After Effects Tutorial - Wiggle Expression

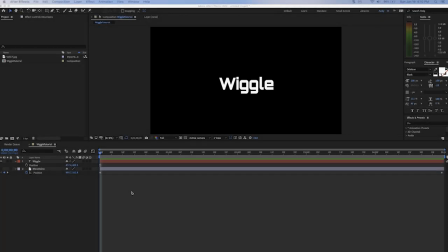Hello, this is Andrew Ford for Photo Focus, and today we're going to look at the wiggle expression. Now, the wiggle expression can be applied to almost any attribute, like position, rotation, scaling. So here we have some text that says wiggle, and we're going to show you how to apply the wiggle expression.
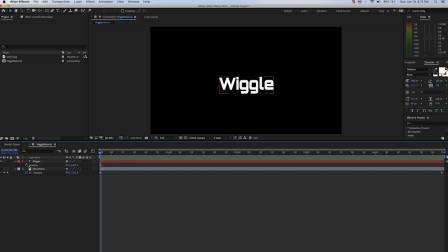In this instance, we're going to apply it to the position keyframe of this text. So we're going to Alt-click on the stopwatch or Option-click if you're on a Mac. And it's going to open up the expression window.
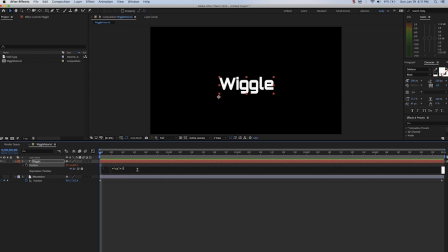And in place of what is written there, we're going to type wiggle, then a parenthesis, open parenthesis, then the first value. The first value is the amount of times per second that the wiggle occurs, then a comma,
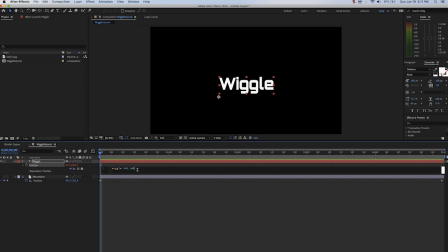then the second value, which is the amount of pixels of movement that you'd like to occur, and then close parenthesis. Now, if we play, we will see a lot of wiggle because we put 100 movements per second and a wiggle of 100 pixels.
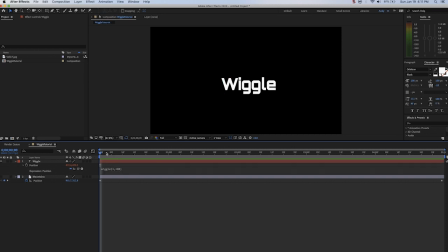Now, if we change it to 1 movement per second, you'll see a very slow wiggle. We're moving 100 pixels over 1 second. If we put the wiggle back up a lot but turn the movement down, so the frequency is high but the amount of wiggle is low, you see a very subtle wiggle, a fast but subtle wiggle.
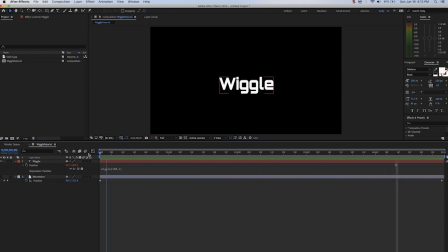So that's how the wiggle property works. Now, let's look at a real-life application.
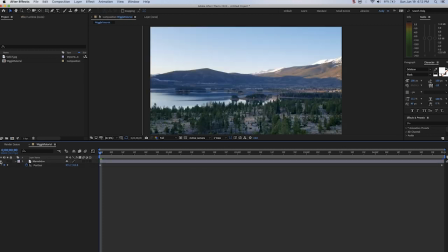We'll delete this layer and look at a photo of mountains that a client gave me. This is a still photo a client took, but they want to make it look like they shot it with a video camera. So, I have added position keyframes and just panned across this photo, as you can see.
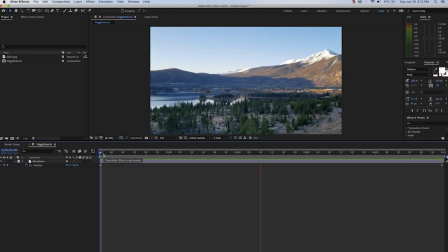My problem with this is it's perfect movement in After Effects. This doesn't look like a human took it with a camera. It's way too steady, way too fluid, way too perfect. I want a little bit of imperfection whenever I do a camera move. This goes for a tilt, pan, or a zoom.
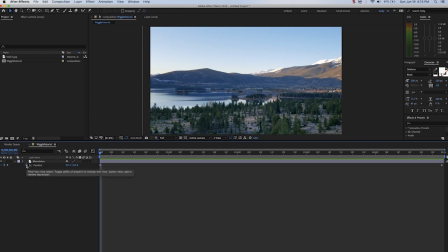So if we open up the position, Alt-click the stopwatch if we're on a PC, or Option-click if we're on a Mac. And once again, we will type in wiggle, parentheses, and the value, comma, value, close parentheses.
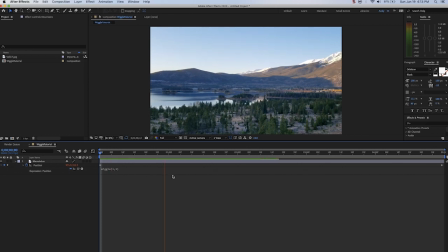So let's start with a subtle value of 1 and 1 and see what happens. There you go. Now, if we put in massive wiggle, it'll look like an earthquake, right? I'm just teaching you what the properties look like here. But since we want this very, very subtle, let's do something like 2 movements per second and maybe 0.8.
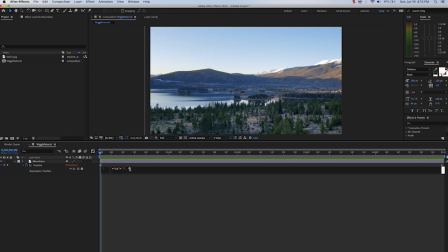Not even moving a full pixel over that time period because, again, we're not trying to make this look very shaky. We're just trying to make it look like it was actually done by a human and not a perfect computer movement.
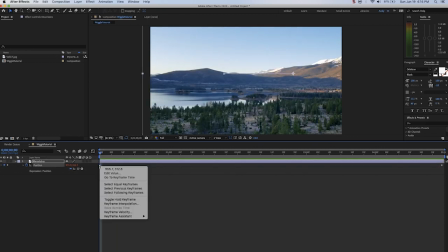We'll also sell this by going to the first keyframe of positioning, right-click and choose Easy Ease Out.
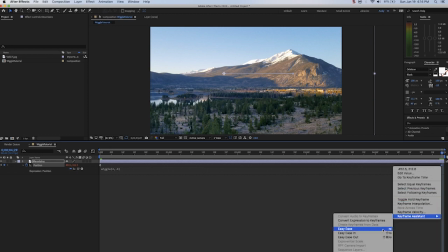We're going to go to the last positioning keyframe, right-click, go to Keyframe Assistant and choose Easy Ease In.
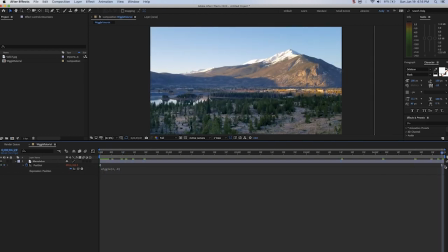And what this is going to do is make our beginning motion ease into the pan and then gradually slow out of the pan.
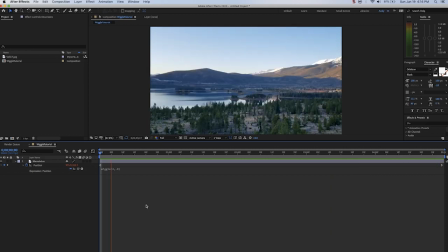So it's not going to come to a screeching halt. It's going to start slowly and ramp up, do its movement during the middle, and then ramp down. And that, again, makes her a nice camera movement. And maybe this is even too much wiggle still, but basically you can see here that we have something that looks much more like somebody took
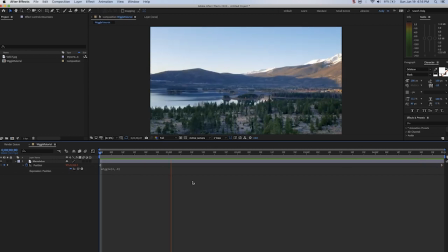this shot with their cell phone and it wasn't a still that we moved via computer. Thank you.